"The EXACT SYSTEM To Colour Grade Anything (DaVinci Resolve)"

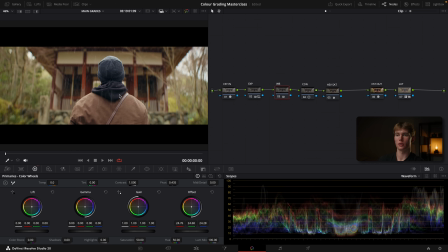16:32 That's before, that's after, before, after, nice and subtle. That looks pretty good to me. Now the next thing I might start to do here is try to start shaping the light to draw attention to the subject. We're going to create a new node and we're going to label this one mask. Now to add a new mask, you're going to come down to this icon here, and these are called power windows.
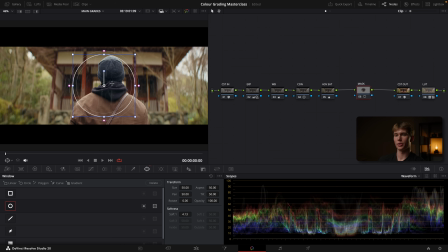16:50 We're going to select this circle one here, and that's going to place a circle on the viewer. We're then going to drag the circle out like so, and then drag it down. And then if you look closely, you'll see a thinner circle on the outside. Pull that down as well, and that's going to feather and soften our adjustment.
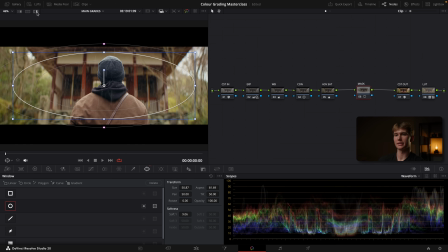17:03 If I select this icon up here, it's going to show us what's being selected. Right now, this area inside is being selected.
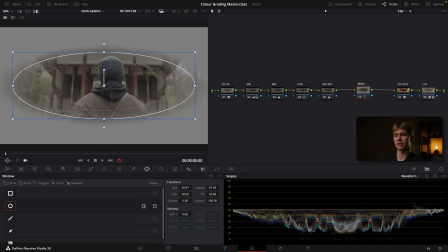17:10 I want to select just the outside of this mask, so I'm going to select this icon here, and that's going to invert the mask.
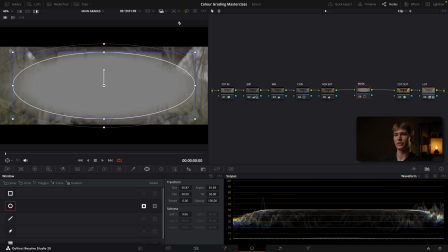17:15 Now, just the outside of the image is being selected.
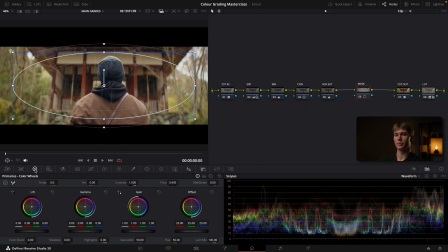17:18 Let's take off this view, and we're now going to go back to our primaries, and then I'm going to pull down my gamma, which remember is like midtones. Pull that down, and I'm going to start to make the edges of the image a bit darker.
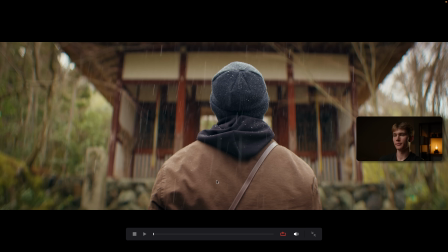17:28 Now, if I show you this in full screen and we go before and after, what that's doing is it's just framing the subject a little bit better. It's naturally drawing your eyes to the subject. Again, before, after, before, after.
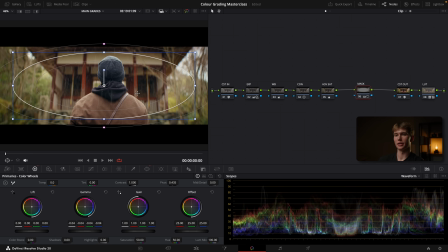17:39 Now, let's say I wanted to add another power window. What's the best way to do that? Well, we're actually going to use a new kind of node to do that, and that's called a parallel node. So if I go ahead and drag this node out like so, and I right click, add parallel, it's going to create a node below that one.
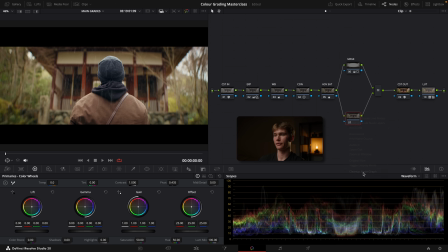17:54 Let's first just clean this up by right clicking, clean up node graph, and now we can see it a bit nicer. So yeah, what is this parallel node about? Well, essentially what we're going to do here is we're going to take the same clean image feed from here and we're going to split it into two directions.
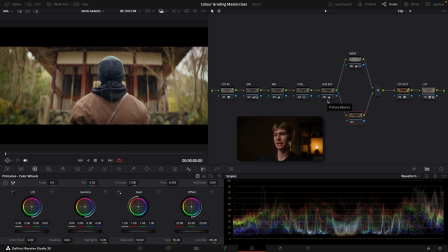18:07 This node gets a little bit complicated, but in essence, it essentially allows you to take the output of this node, which is all these nodes combined, and then add multiple adjustments that take the same output rather than having to build upon each other. So each node is building upon the previous one.
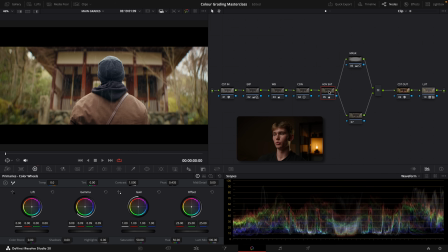18:22 What that means is any adjustment that's made here, this next node will take that as the starting ground for the adjustment that it's going to make. So in the case of adding these power windows, I don't want to add my next adjustment on top of this window we've just created. I want to add it to the same clean feed we got from the end of our color correction nodes.
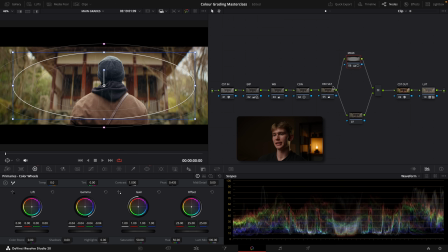18:41 Is that making sense? So we're essentially stacking nodes that are taking the same clean output and they're all having a separate effect and then being mixed together equally and then outputted to the next node, rather than adding a bunch of masks on top of each other and having them fight over taking away exposure and adding it
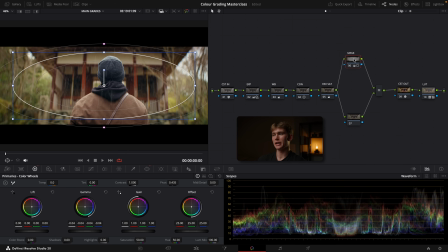18:58 and taking it away. We're simply just separating them so they can each have an individual effect and then be mixed equally and then outputted. Don't worry if that didn't make too much sense. You don't really need to know how it works. As long as you know that when you're adding your masks and your secondary adjustments, it's best to add these using a parallel node. So let's say I wanted to now brighten up the subject a bit more.
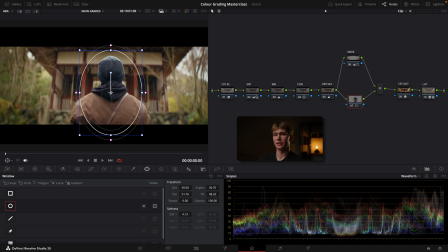19:16 Let's go to the power window. Let's add another circle, drag it down, place it here, feather it, and I might just add a little bit of highlights to that, like so. Both these power windows are both taking a clean image from here. They're not fighting with each other, and then they're being mixed equally before being outputted to the rest of the nodes.
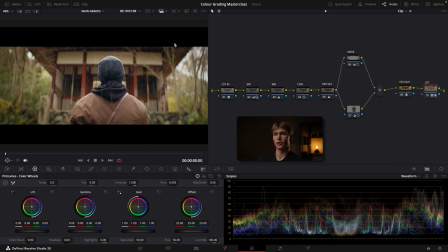19:32 And here we are. This is our final color graded image. If we go before, after, before, after. Pretty simple, right? Apart from these parallel nodes, they do get a bit complicated. The rest of it is pretty straightforward. Honestly, the majority of this look was created with these correction nodes and the LUT at the end.
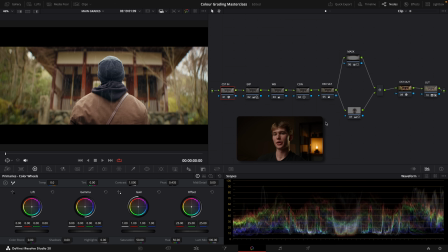19:49 Now, before we get started on the next image, I want to give you something to help you make this process easier. Now, obviously, creating each one of these nodes was quite time consuming. So the best way to speed up that process is by using a power grade.
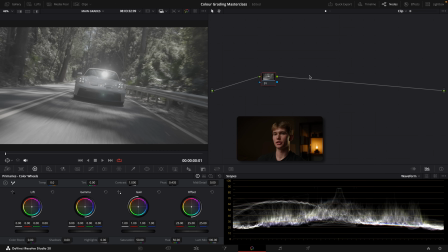20:00 So here we are on the next clip. And to speed up that entire process, you want to go to your gallery, and you're going to select power grades.
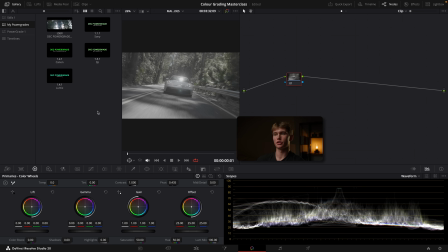20:06 A power grade is essentially like a node tree template that you can simply drag and drop. So for example, this image here was shot on a Sony camera.
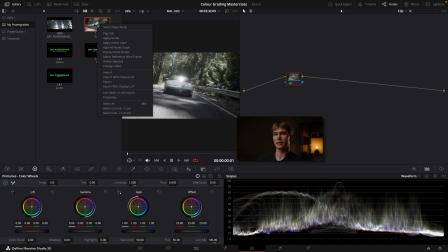20:14 So I'm going to add this Sony power grade. I'm going to right click, apply grade. And here we go.
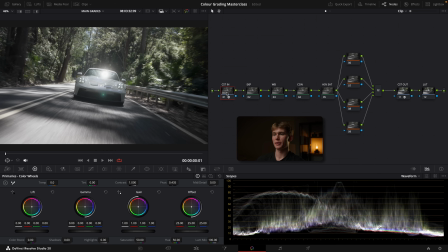20:18 We have all our nodes laid out for us. They've all been named, and that color space transform node with all those complicated settings has already been done for us. Everything is completely done, ready to go. You can start grading straight away. So this power grade I've made for you guys for free. I've added it to the same folder in that LUT that I talked about earlier. So go ahead and download that in the description.
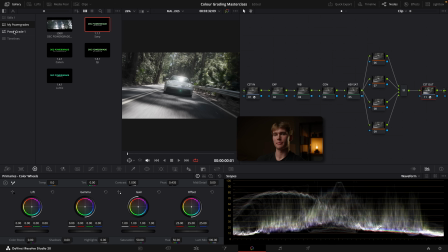20:36 And then when you're ready, come to your gallery, select power grades. You're going to right click anywhere here.
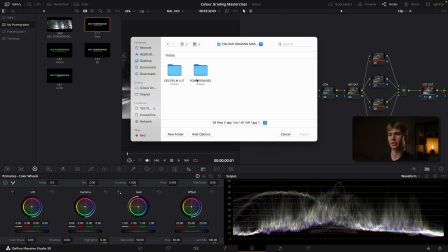20:40 You're going to select import and then find this folder here where it says power grades. And then I've added 4 different options for you. So if you're shooting on a Sony, Lumix, DJI, or Canon, you can select which one matches your camera. For me, it's Sony. Select that and simply import.
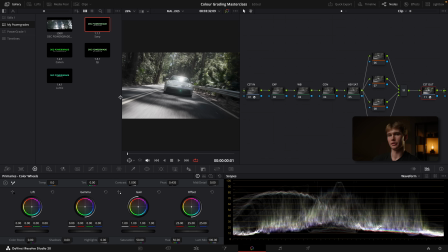20:54 I've already imported it, so I won't select import, but that's how you do it if you want to add it yourself. And then once you've got the power grade, you simply right click, apply grade,
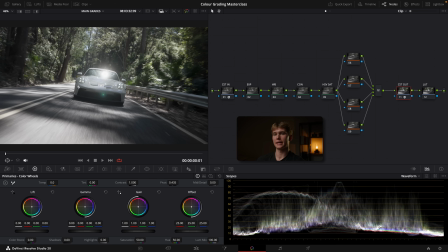21:01 like so. So let's get into grading this image here. So I'm just going to go ahead and change my waveform back to how I like it for judging exposure by clicking on these settings, change it back to Y, and untick colorize. Okay, so right now the exposure looks okay. We've got a little bit of clipping here.
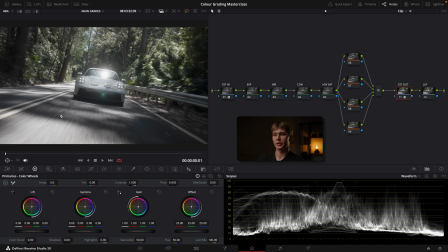21:17 Obviously, that's where the sun's hitting the window, but I think it could be just a little bit darker. I do want to keep in mind though, there are a few dark spots here in the shadow, so I won't go too much. I'm going to select my exposure node. I'm going to go back to the HDR wheels. I'm just going to drag that down just a little bit, like so.
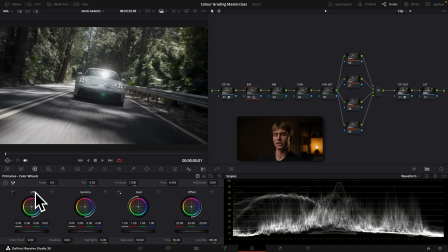21:32 Now I might also go back into my primaries and lift up the shadows a little bit, just a tiny bit, and maybe like so. Let's take the gain or the highlights down a little bit as well. And what you can actually do here is if you go down to this highlight slider here, you can get more of a targeted adjustment that will just affect the very brightest parts.
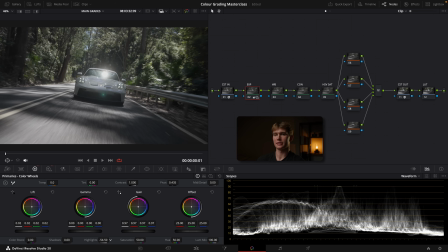21:50 So if I drag this down, we'll just take those highlights down a bit as well. It's looking pretty good so far. Let's see before, after, before, after. I might just bring those highlights back a little bit. I think I overdid it a little bit. Before, after. Okay, I like that. It's a bit more of a softer image.
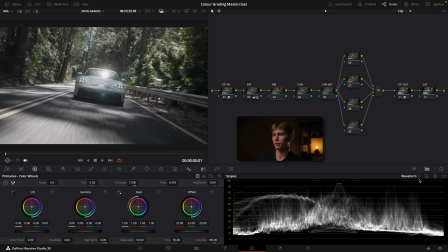22:05 We can add that contrast in later. Now we're going to go to our white balance. We'll change our waveform back, going to RGB, colorize, and let's zoom in on the car.
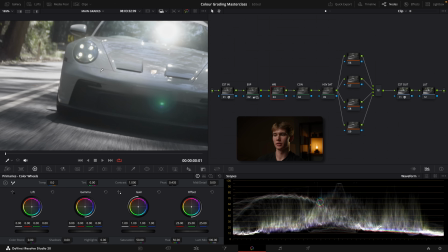22:13 Going back to our qualifier icon here. Let's have a look. Looks pretty good. I think it's a little bit too blue.
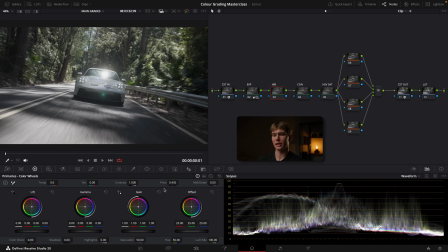22:19 Let's zoom out again, and we'll just pull down some blue out of the image. See how that looks. Looking pretty good. Go back, pull a bit more blue, and take some green out as well.
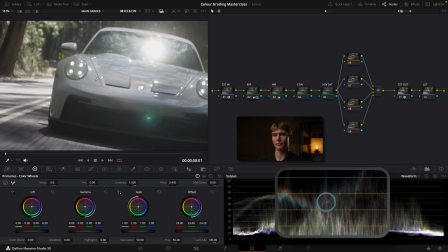22:28 It's hard to find a perfectly white part of the car, so you just got to play around until you find something that looks pretty good. And that's looking pretty good, to be honest, on the waveform. I'm pretty happy with that. Let's see before, after, before, after.
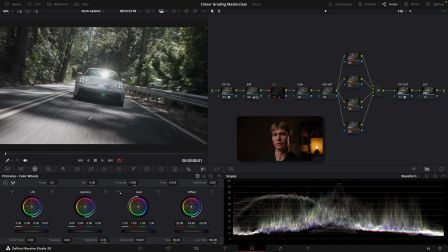22:40 We've just gone ahead and corrected some of that unnecessary blue and made it a bit more balanced. So I'm happy with that. Let's move on to the contrast. Again, let's grab that contrast slider, pull it up. There we go. And we'll just go ahead and change the pivot till we find a position where it looks good. Happy with that.
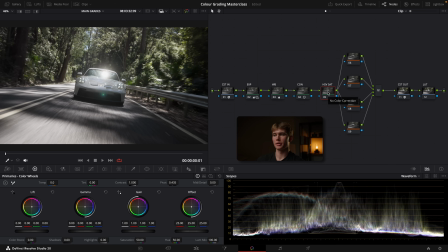22:55 And now we'll go to our HSV sat. This has already been set up for us, so you don't have to worry about changing any of those settings before. Just simply come in here and let's start dragging our gamma, adding a bit more in like that. So when you drag the gamma, you're going to target more of the less saturated areas. When you grab the gain, it'll be more of a global adjustment.
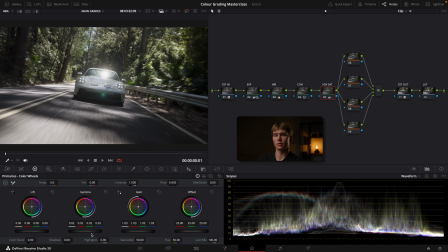23:13 So we can just work those two together till we find somewhere that we like. Looking pretty good. It's before, after. Now if we disable all these nodes here, before, after. So that's just some simple color correction.
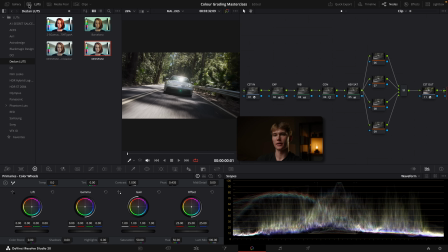23:24 Let's go ahead and add our LUT. Clicking this last node here, go to LUTs, find the LUT you downloaded earlier, and simply right click, apply LUT to current node.
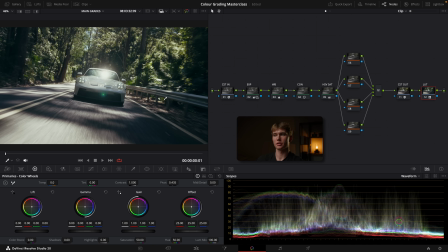23:32 And now the LUT is a little bit strong at first, so we'll go back into this icon here,
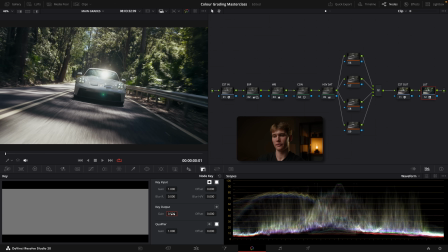23:36 and we'll change that key output to -5, before, after, nice and subtle, maybe even less. A really important thing, guys, when it comes to color grading is less is always more. There's nothing worse than seeing a look where it's obvious someone has slapped on a LUT or gone overboard with a certain color. If you want your footage to look expensive and tasteful, I'd always recommend err on the side of less.
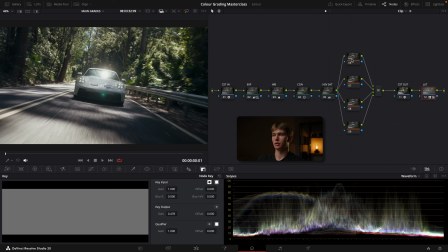23:56 Less is more. Okay, so next we're going to add some masks. So let's go over to our parallel nodes, go back to the power window icon here.
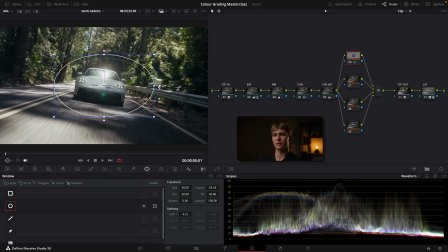24:03 Let's grab a circle one and we'll create that vignette effect like before, dragging it up, maybe like so. I might even just rotate that to have it surround the car, like so. Drag it out, and then we'll invert it, go back to our primaries and pull that gamma down.
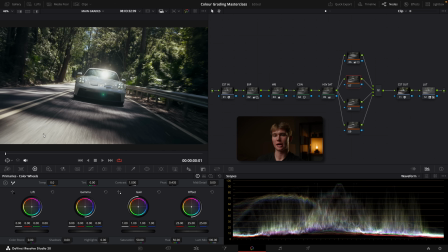24:19 Before, after. Now looking at this image, this bright part of the road is a little bit distracting, so I might go ahead and make that a bit darker. Grab another power window. This time we'll use the gradient, and I'll just pull that like so. And then I might make the car a little bit brighter.
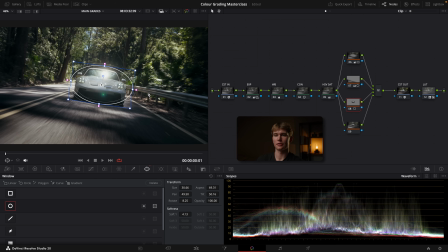24:31 So I'm going to add another power window, make it nice and small, rotate it, feather it out a bit, and just add a little bit of brightness in the gain, just to make it really pop.
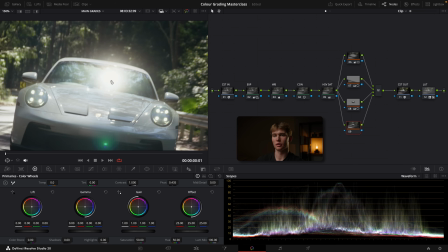24:39 And then I might actually, this glare is a little bit strong, I might try and tame that a bit with another power window,
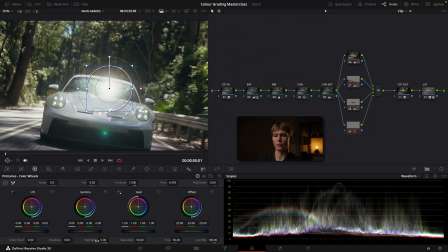24:45 add it on, and I'll try and just pull that down with the highlight slider.